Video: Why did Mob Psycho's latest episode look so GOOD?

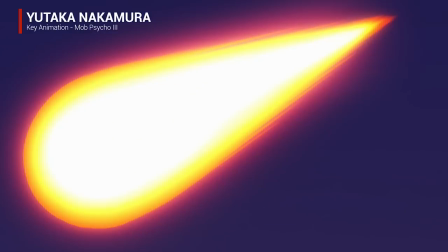Firstly, the enemy is simplified and represented just as a circular mass. Nakamura often reduces his characters to these very basic forms. But just before contact, he spaces out Dimple incredibly wide. He's pushing him right out of the camera.
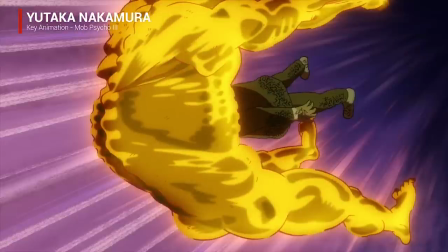The viewer can barely make him out. then suddenly Nakamura drags him back in. This sort of push and pull is really powerful.
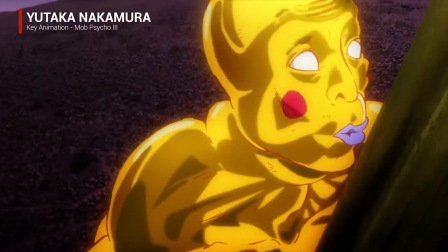He's constantly zooming up then out from these characters. It gives rhythm and also strength of the hit in this case as well as depth.
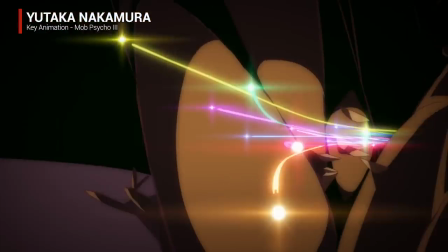Nakamura is just so comfortable with the camera.
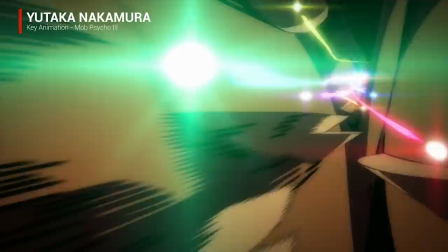He makes something as complex as background animation that's twisting in and out of this broccoli with multiple enemies zooming around at the same time looks so effortless.
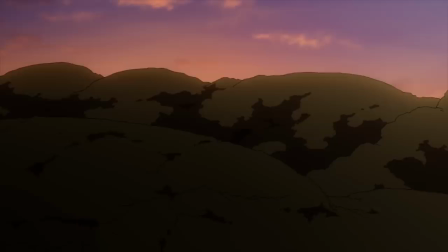Couldn't be a more perfect finale. Love you Nakamura. Now number two, going backward in order, Hironori Tanaka.
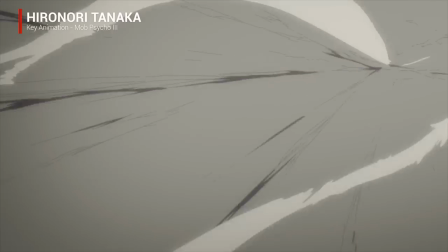Must say, it's kind of a fun change to see him work with simple designs, but of course he brings his detailed touch into the character art anyway.
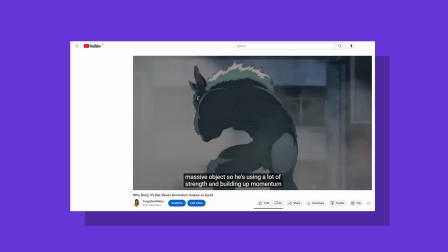Now typically his animation has an emphasis on looseness. We saw that in the recent video with his work on Chainsaw Man, but here it's kind of the opposite.
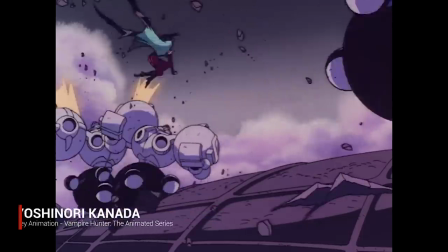This time he leans into the style of someone regarded as one of the most influential animators to have risen out of the anime industry,
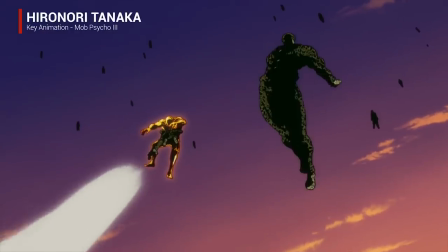Yoshinori Kaneda, such as through the wide spacing, strong posing and simple shapes for effects that use a lot of straights.
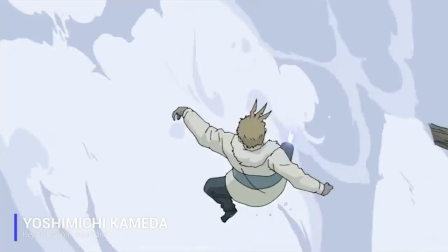Of course, very deliberate and fitting mind you, as Yoshimichi Kaneda style, yeah I know similar names, kind of confusing, is heavily influenced by Kaneda.
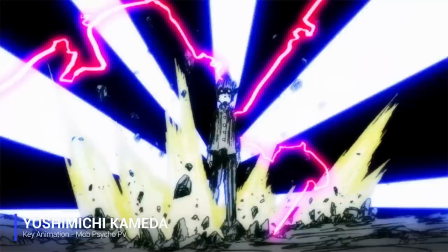And as I mentioned before, Kaneda has very much set the look to mob through both the drawings and animation style.
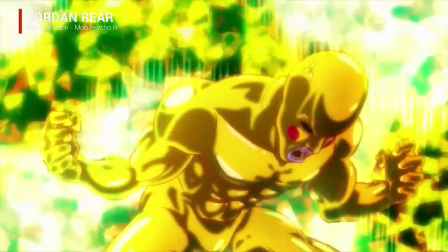Coincidentally enough, we actually saw something kind of similar with Jordan Rhea's work last episode, which had a Kanada-Kamada flair.
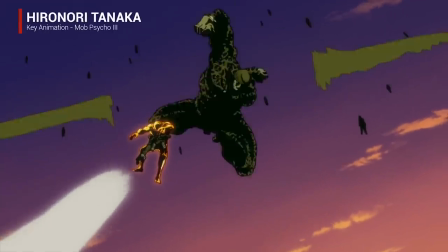Either way, this approach to movement by Tanaka gives a lot more strength behind Dimple's actions,
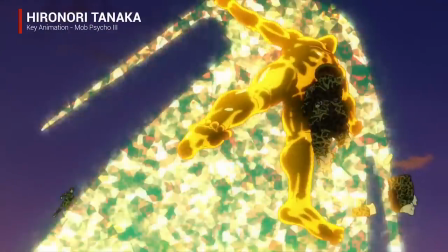and paired with a fair bit of background animation makes for a good mix of dynamism and intensity.
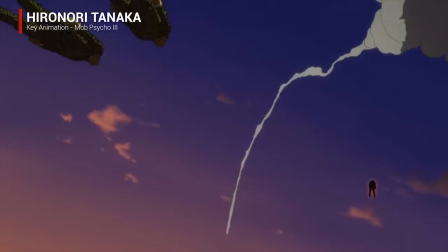And I guess if we're talking about dynamism, it's as good a time as any to delve into Kamada's part.
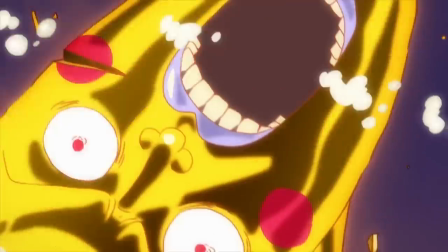Or at least what I think is his.
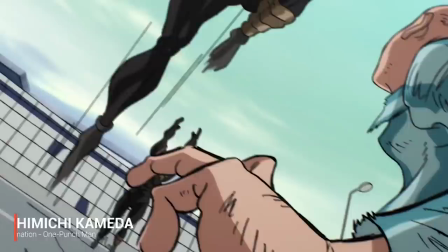Mysteriously, he has no credits for key animation, however, these cuts look really similar, particularly what he did on One Punch Man many years ago.
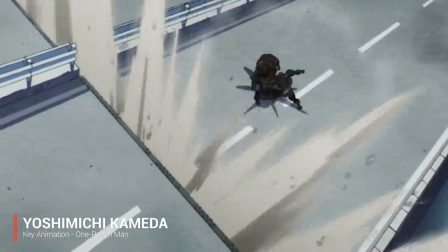So the first option could just be he's simply uncredited, or two it's just very heavy corrections,
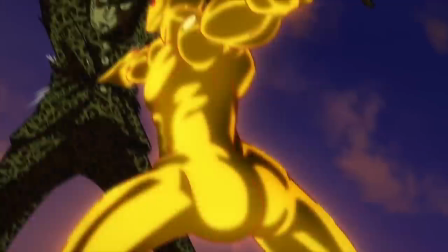although if it is the second it's to the extent it's almost Kamada's work at that point, so I think it's safe to give a chunk of the credit here to him.
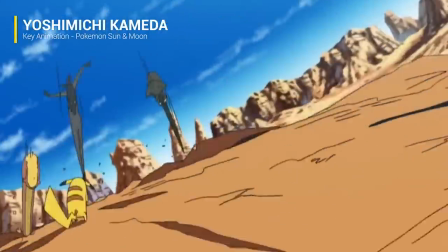Now true to his Kanada school origins, Kamada features not just wide spacing and dynamic poses like Tanaka,
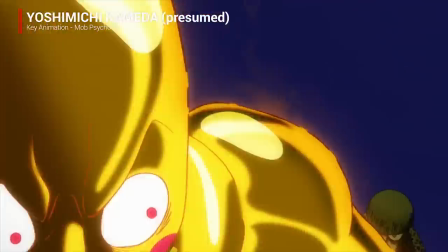but also heavy frame modulation and unlike Nakamura his work is not about fluidity although you certainly can get burst of it.
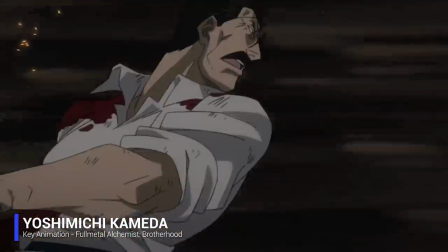Kameda's influences do stretch far and wide and Nakamura is coincidentally actually one of them but it's more so an adherence to strong motion.
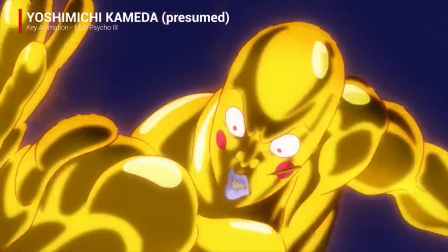Hits for example are very powerful, this is in part through long holds and using lower frame rates.
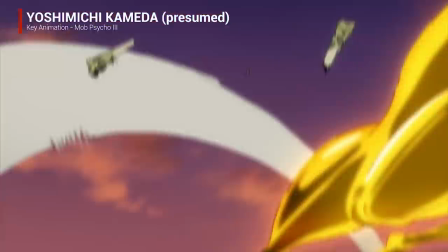There are other features like speed lines and camera shake, very old school in approach but also certainly modern in other areas with the more complex movement.
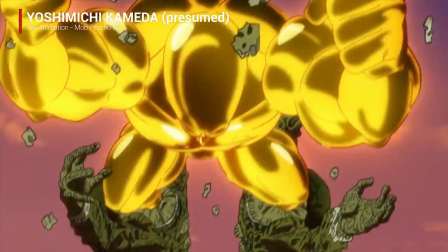Now I was saying in the first part that the storyboard was quite clever and yeah I guess now's the time to elaborate on that.
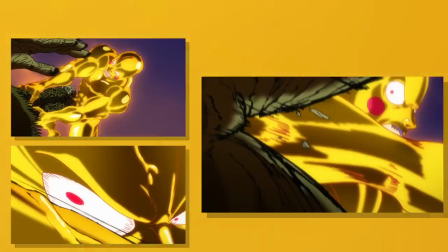As you no doubt noticed the shot selection was pretty tight here.
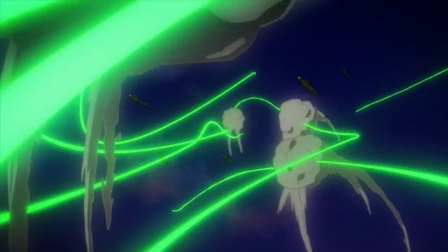It's mostly just close-ups with some medium shots chucked in but then gradually towards the end of the scene and into Tanaka's it begins to open up.
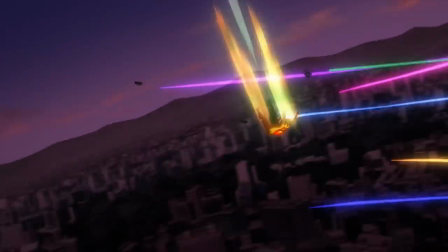Then by the time it's Nakamura's part it's now extreme long shots. It's a perfect way to give an increase of scale to the battle purely through composition.
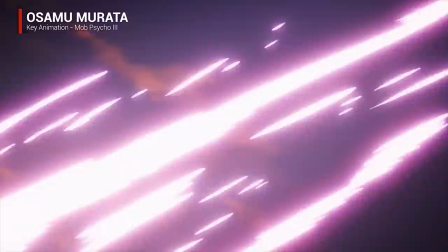Now the end of the scene looks nothing like Kamada although aside from that the animation rather than following a linear
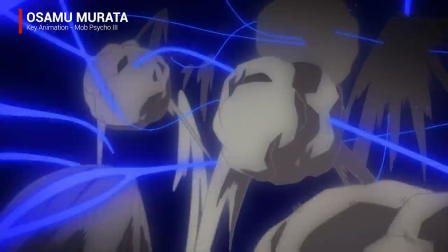path the beams dart around in an unpredictable manner makes it more interesting and simply cool.
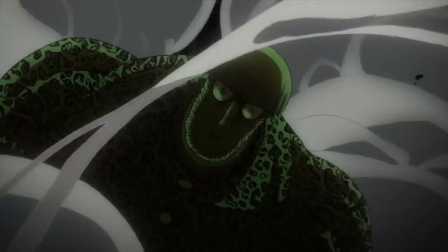Now man number four Yuki Hayashi. Former Toei animator and was one of the top ones at that now freelancer.
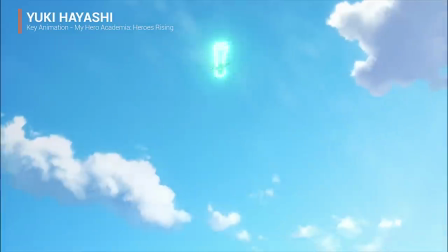Much like the previous names he likewise has his own group of followers and students and for good reason. whether it's lively and bouncy character acting,
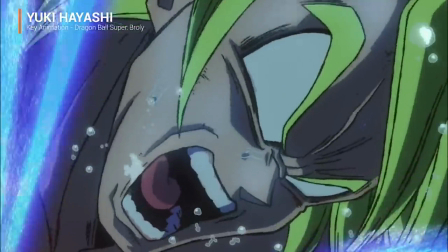strong effects work or weighty action scenes. He's a master of all and always makes an impact on whatever show he's on.
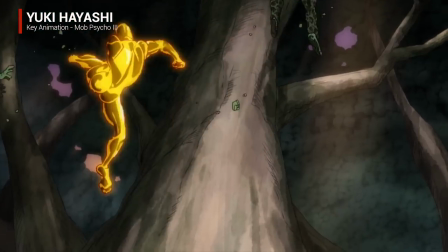Now what's interesting is on paper this is very similar to what we just saw, detailed choreography as Dimple takes on multiple opponents which is ended with a mouth blast and
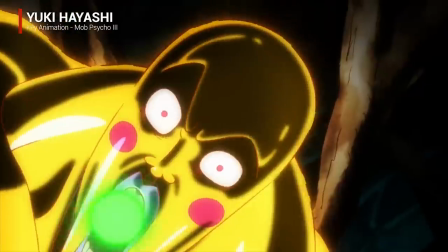this gives us a fun contrast in the execution of how these two action masters take on a scene.
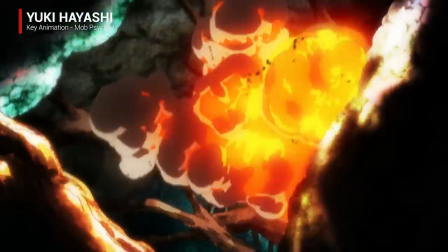For one, Hayashi is much more uniform with the frame rate, sticking entirely to twos for this cut.
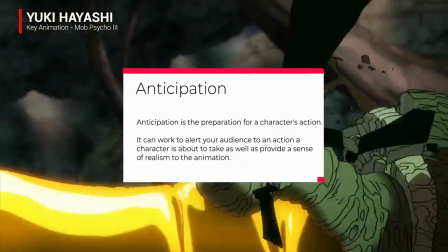He also adds much longer anticipation and often several levels of it. An example is here as Dimple launches one of the Psycho Helmet clones around.
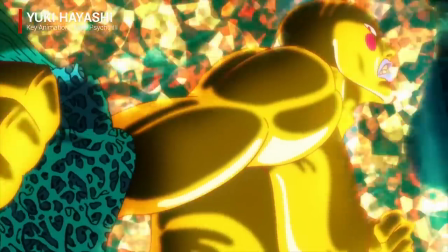You can see he draws back, pretty standard, but just as it looks like he's about to launch him, he pulls back again.
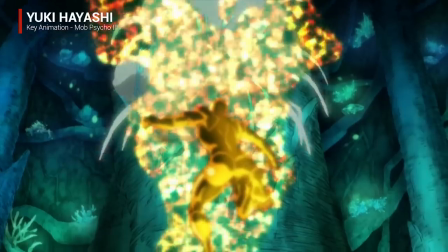That extra level of anticipation conveys a lot of weight and along with the facial expressions, it really feels like Dimple is pushing up and out.
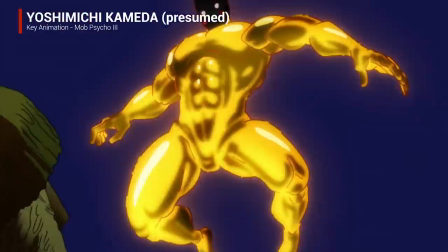Kamada in comparison and intentionally puts less emphasis on weight, again in favor of motion.
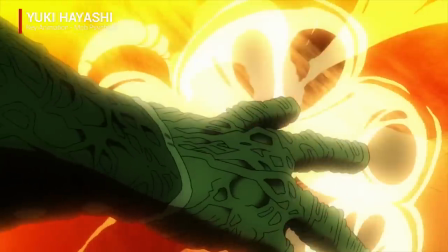Now of course this also carries over to punches. Here you have a massive clone landing a hit into Dimple.
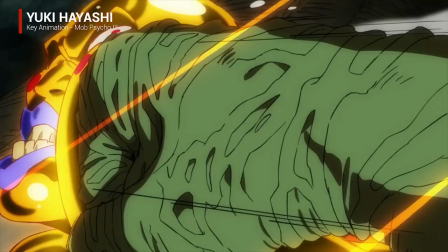So firstly there is a bit of resistance. You can see his head gets pushed out then comes back in before being knocked out of view again. So great placement with the drawings. Now notice how rigid the clone is. His arm moves in quite a linear way and really isn't that animated.
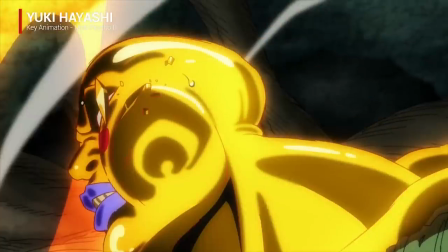He's not like pushing in and twisting his fist or anything. However, the reaction by Dimple on the other hand is much looser and more animated.
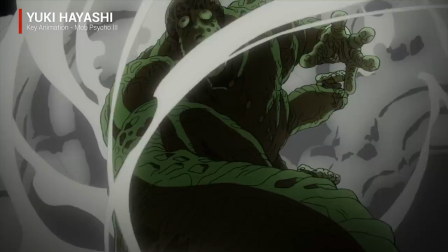Now, besides those two things showing how painful the strike was,
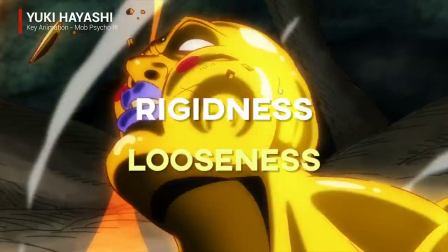it's mainly that difference between rigidness and looseness that gives a contrast in the weight of these two, and thus why it feels big and heavy.
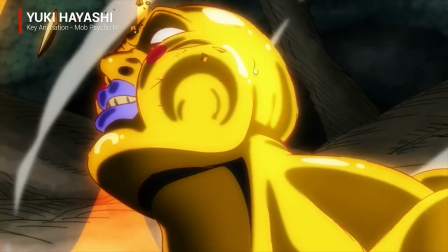Then finally to finish it off, a bit of camera shake. It's not so much in the initial impact it's used, but rather the aftershock.
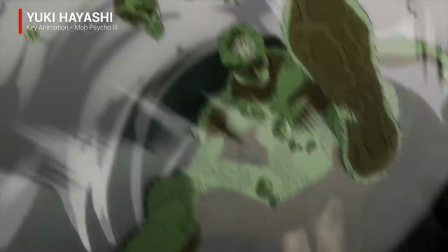Hayashi's very delicate and precise with just about every detail. Now, this whole video I've given praise really to just the action,
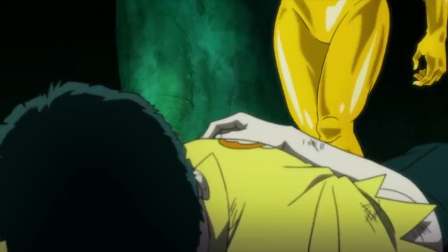but it wasn't just action which was what made this episode look good, but also thanks to stacks of excellent character animation.
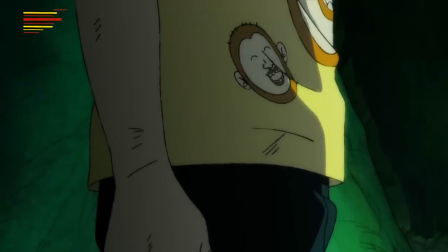Now, unfortunately, we don't have credits for who did every little bit, although TMDC was definitely one of the highlights.
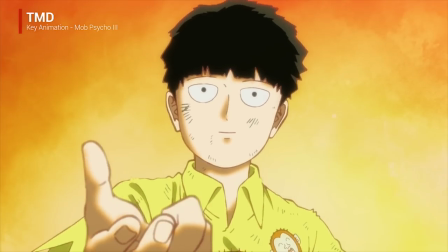He's one of the youngest guys I've actually mentioned in this video, and considering he's putting out work like this already is just incredible.
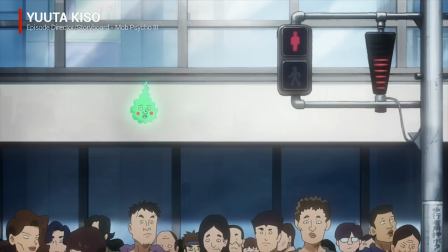And of course finally Yuta Kiso, this episode's director and storyboard.
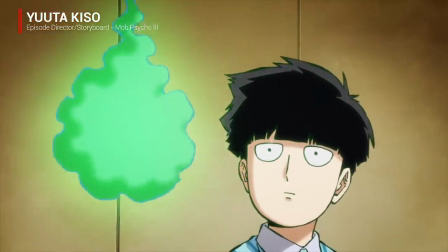Considering that someone with no experience directing was given an episode as important as this one and for such a high profile show like Mob shows a
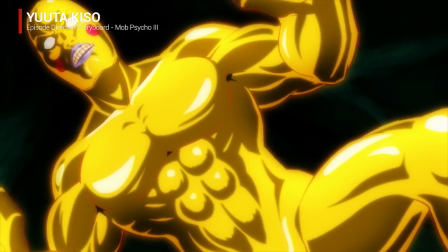lot of trust but considering how well all the key moments landed as well as how well crafted the action was shows it was clearly not misplaced.
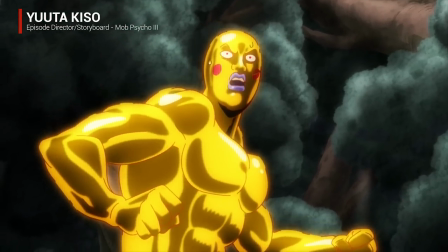But with that final mention though brings us to the end and please check out our sponsor, Fandom Eon.
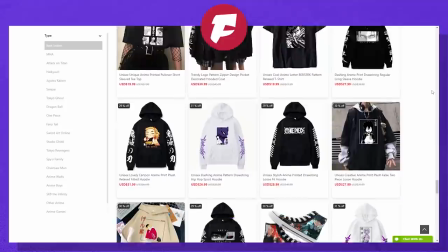They got some mob merch and a couple of hundred other shows. So check it out. Link to the store will be in the description and use the code relics for a 10% discount.
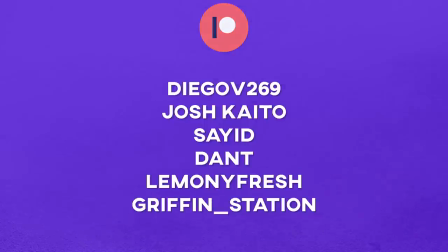And as always, shout out to my patrons. With that, thank you again and I'll see you later.